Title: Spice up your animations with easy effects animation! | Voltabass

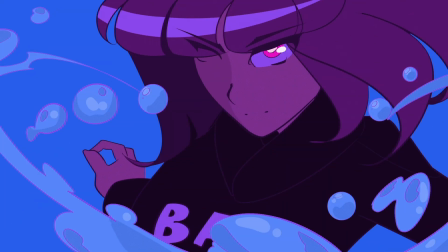0:05 Hi everybody, on this video we are going to use a simple fluid animation to give light to this short scene.
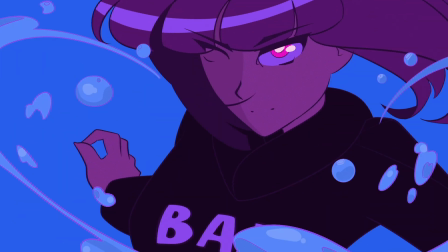0:11 Let's begin.
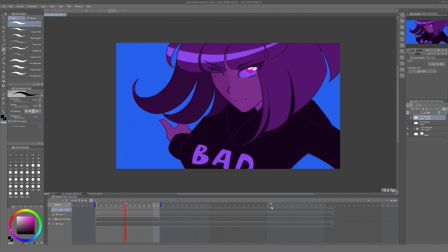0:15 Sometimes, depending on the composition we have created, things don't look as dynamic as we expected,
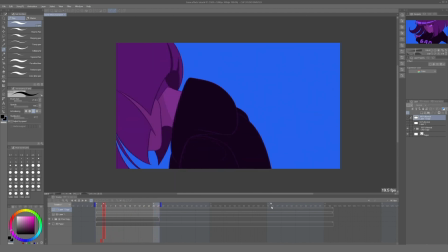0:20 and a good way to enhance this animation is to make the environment react in some sort of way.
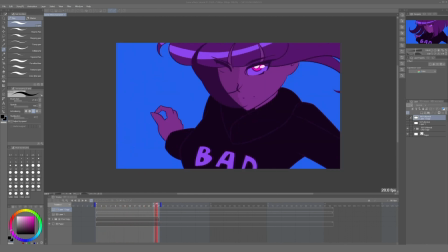0:25 Here we have a very abstract and stylistic scene, so it is quite easy to visualize this, but the idea is applicable to any setting.
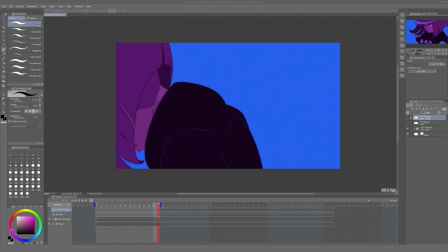0:33 We can very well reproduce this with smoke, particles, and other objects.
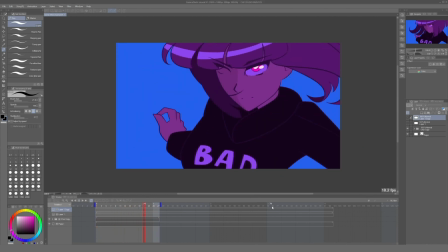0:38 We will just explore this principle in a simple manner so you can figure out how to apply this later in your projects. So this animation has a very established rhythm. It starts slow, transitions fast into the second pose, and then moves slowly again.
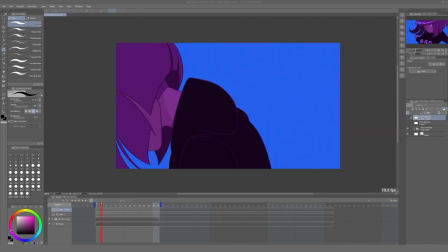0:52 We could draw our frames directly on top of this drawing, but to make things easier and check the flow of the animation,
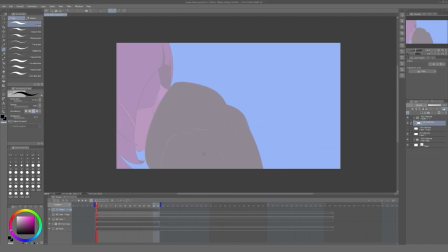0:59 let's create an animation folder on top of everything, and we'll just draw a simple line as a reference and help us establish this animation. Liquids really don't have an established shape, and they don't have to follow a strict change in geometry,
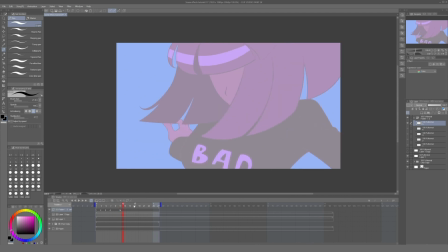1:14 but the flow of the general animation must follow a structure to make things more readable. So here I drew this single line being dragged by the character and pulled. The inertia makes it bend slowly until she changes poses, and it breaks, sending the line flying around her in an opposite angle.
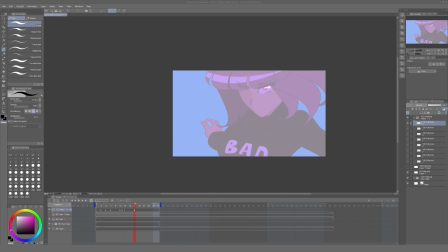1:30 This change in geometry will create a sharp contrast between the shapes, and from this point the line will keep expanding around her at a slower rate. Again, this is to simulate the inertia of the bubbles and the resistance they will find in the liquid around her.
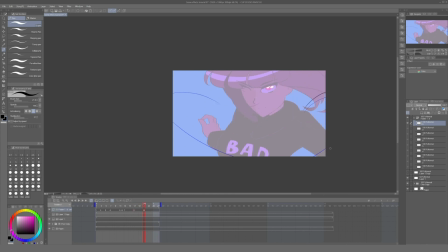1:45 That's one of the properties of particle systems. They have their inner velocity, the velocity they inherit from the environment, turbulence, and all of those things. But the gravity and inertia from the environment will also contribute and slow them down, and that's what we are trying to simulate here.
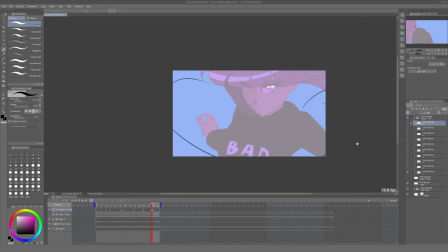2:01 Now that we have our main flow of animation decided, we can proceed to draw the keyframes.
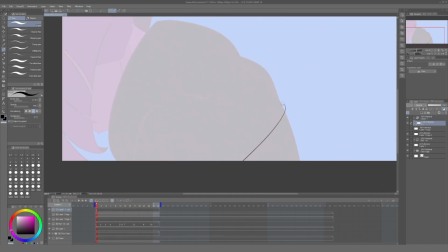2:07 For this, we can create bigger masses being affected and shaped by the drag of the character.
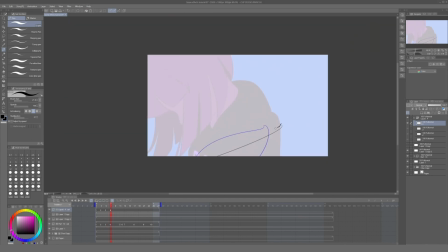2:13 And as you can see in the fourth frame, the changes in geometry are way more noticeable.
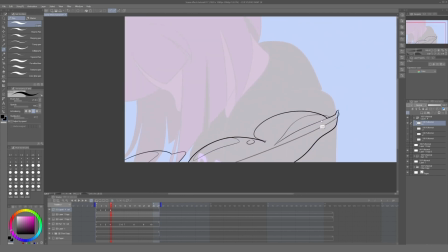2:18 And also part of the bubbles are separating, and we can use this to our advantage to have pieces of them flying all over the place.
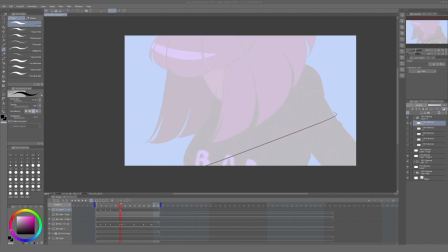2:26 In the next frame, we can hint that effect by adding a couple of loose bubbles around the main shape.
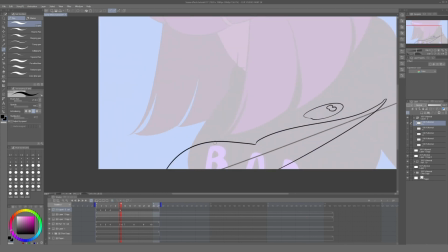2:32 However, it's important to remember that these particles are following the inertia of the original body, to a certain extent at least.
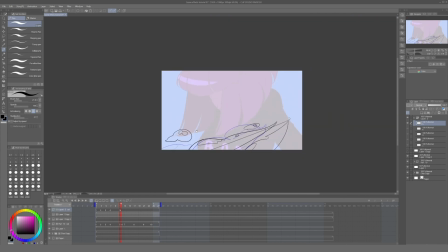2:39 They have velocity that they inherit from the body they came from,
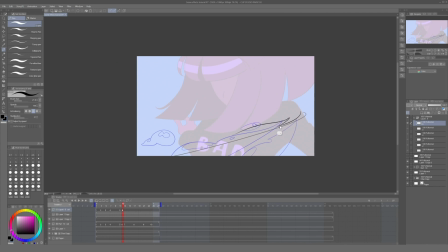2:42 and even if they are going to slow down faster because they are not being carried or dragged by the rest of the bubbles, they shouldn't stop immediately mid-air. On this frame, I also decided to separate the main body of these bubbles, like it is being split in half by the drag just before the breaking point.
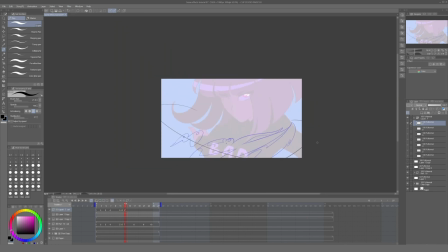3:00 Now in the next frame, during the breaking point, the geometry changed radically,
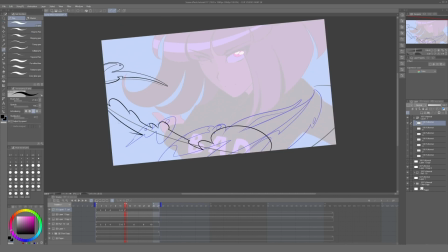3:04 and all of this mass is surrounding the character and slowly ascending, but it's also rotating.
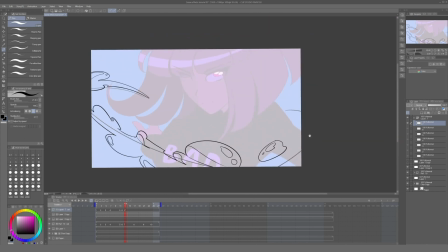3:09 It is important to remember to keep the general shapes of the body of the bubbles not
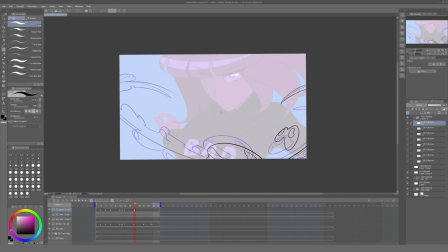3:15 only expanding but pointing towards the direction in which they were rotating beforehand.
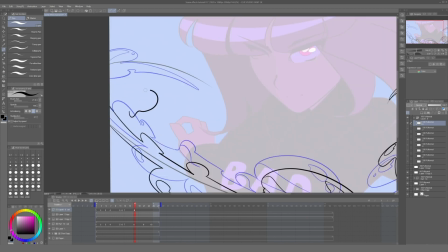3:20 You can also draw and define the shadow areas in advance to make shading more easy later.
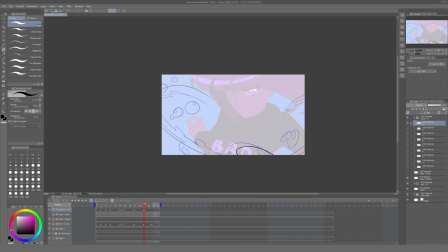3:26 Now we proceed to draw the rest of the keyframes keeping these concepts in mind,
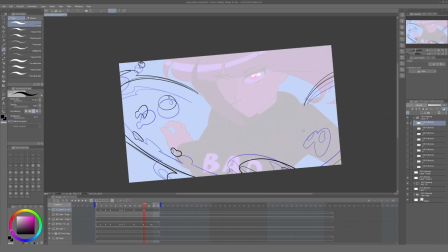3:31 being shapes consistent and slowly expanding and rotating away.
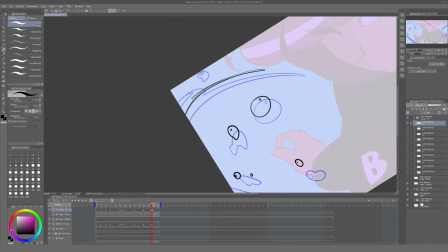3:36 Given this part of the animation is supposed to be slow. Now that we are done, we can see how the animation looks.
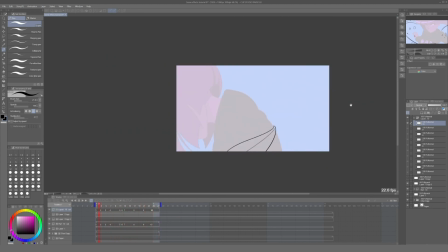3:43 And if you want to add extra detail to this, you can use keyframe shapes as well. Like here, I just drew a bubble,
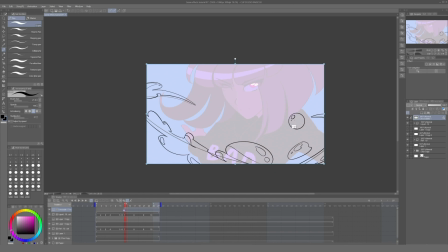3:51 then enable the keyframes for this layer and change the position and the size of the layer, keeping it in sync with the keyframes. If you don't sync it, at least it has to alternate, but you should avoid just having higher frame rates for this than the one of your main animation.
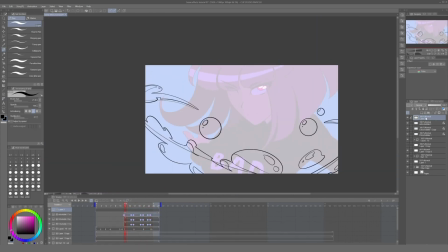4:07 It can look a little bit strange. And after adding a few extra bubbles, this is the finalized animation.